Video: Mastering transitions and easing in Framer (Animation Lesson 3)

So if we had this transitioning a value of, let's say, 1,000 pixels, it's actually moving further than 1,000 pixels, and then it's gradually coming back, sort of like a spring that has the freedom to overshoot and then eventually come to rest with sort of a little wobble to it. So now let's look at how these different easing methods pair with some of those contexts that I mentioned a moment ago. Things coming on the screen, things going off the screen, things going across the screen, starting and ending off the screen.
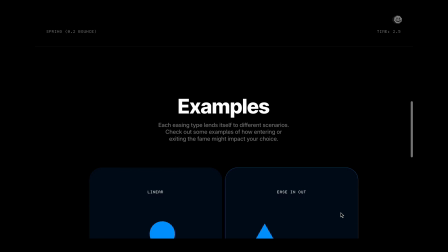(4:31)
And that's just below here. So we'll go down to examples.
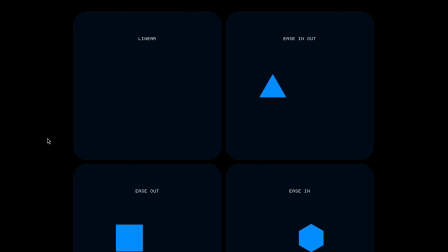(4:34)
And you can see here that that linear easing makes a whole lot of sense for something that starts off screen and continues and goes off screen, almost like a ticker. You don't see how it got rolling. You don't see where it ends. It just sort of continues along doing its thing. It's also good for rotation that just continues on and on, you know, perpetual motion type of things.
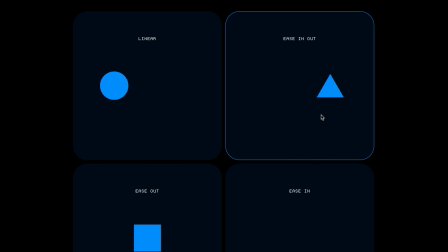(4:56)
And then here we have ease in and ease out, where the object starts on the screen and ends on the screen. So we see it get going. We see it come to rest. Therefore, we ease it in and we ease it out.
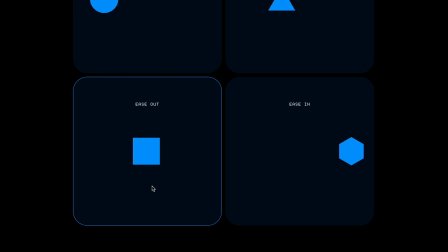(5:08)
And then below, if we only see it coming to rest, we can ease that energy out. And if we only see it get going and we don't see it come to rest, then we can ease that energy in. There's really no reason to ease both if we don't see both. So by using ease out or ease in, we can dedicate more of the duration to that ramp up or that ramp down, rather than using half of the duration to ramp up and then half of the duration to ramp down after the layer is already gone.
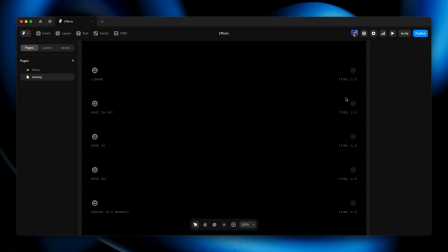(5:36)
So now let's look at how these things actually manifest themselves as settings in Framer. If you watched the previous lesson, then you saw that we added a hover effect to one layer and we added a press effect to another layer.
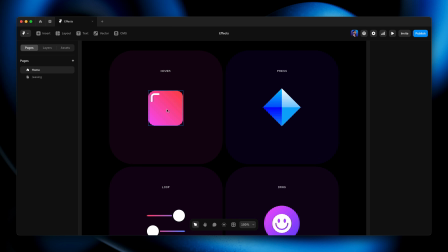(5:47)
So I'm actually going to go back to the home page, which is where we did just that, and we'll play with the easing and duration for those very effects.
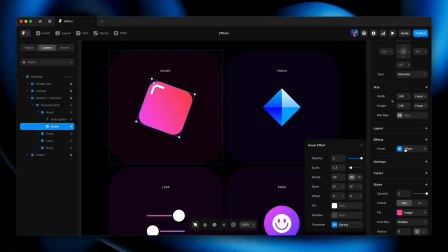(5:55)
So again, I'm going to come over here to the effect itself, and at the bottom,
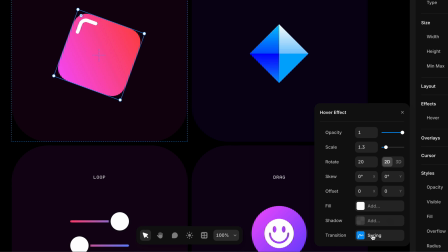(5:58)
transition is where we make these decisions for our easing and for our duration. Right now, this is set to spring, but I'm going to switch back to ease because most of the easing curves that we talked about a moment ago are found on the ease tab. And you can work with presets from this drop-down menu here, like linear, which we talked about,
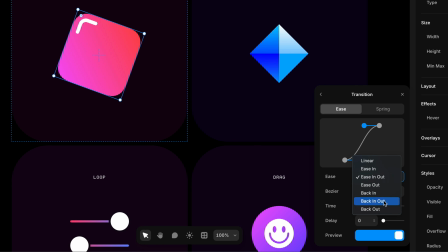(6:17)
ease in and out, ease out, or do a little bit of overshoot. But I want to show you how the graph editor here works. So I'm going to start with the ease in and out preset, but the graph editor just above lets us customize that. So if we want a little more easing on the end, or we want a little more easing at the beginning, or we want all the easing to happen more gradually and for the middle section to happen more quickly,
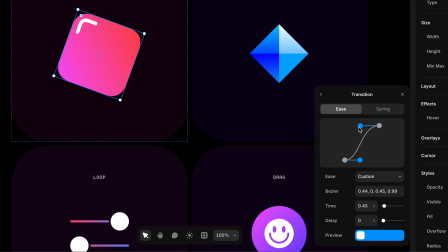(6:40)
we can do all that here on the graph editor. So I can just click and drag these Bezier handles and sort of determine how the speed is going to ramp up at the beginning and how the speed is going to ramp out at the end.
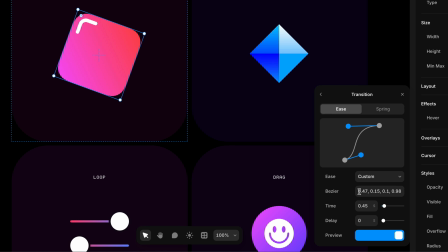(6:52)
And wherever we drag these blue handles to, the coordinates of those positions are shown down here in the Bezier field. So if I did something very specific here and I was really happy with it, I could take this and copy and paste it into the easing for other layers to make sure that I'm being totally consistent here.
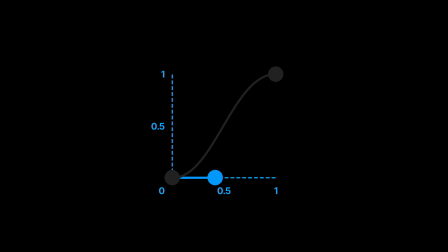(7:11)
So the first two numbers are really just an X, Y position for the first dot. And then the second two numbers are the X and Y position of the second dot.
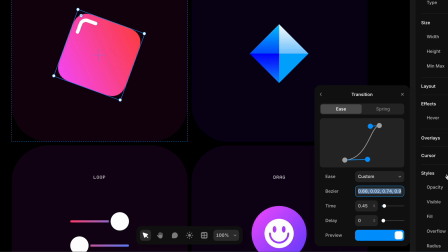(7:18)
So if, for example, I wanted this dot to be at the very bottom and halfway across, that would be 0.5 to be halfway across. And that would be 0 to be all the way at the bottom. So you can manipulate these numbers here directly if you wanted to.
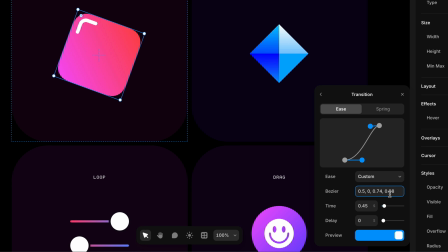(7:33)
And similarly, I could say I want the X position of the second handle to be halfway across, and I want it to be all the way at the top, which is going to be 1. And then the time will determine how quickly this happens from beginning to end. And down here, this preview gives us a handy little visualization of what that time,
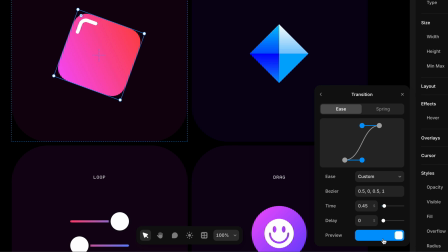(7:53)
delay, and easing are going to look like when it all comes together. And if we didn't want the transition to start immediately, we've also got this little delay field here. But before we wrap up, let's talk about springs here for a moment. If we go to the spring tab, we get two different modes to create this spring animation.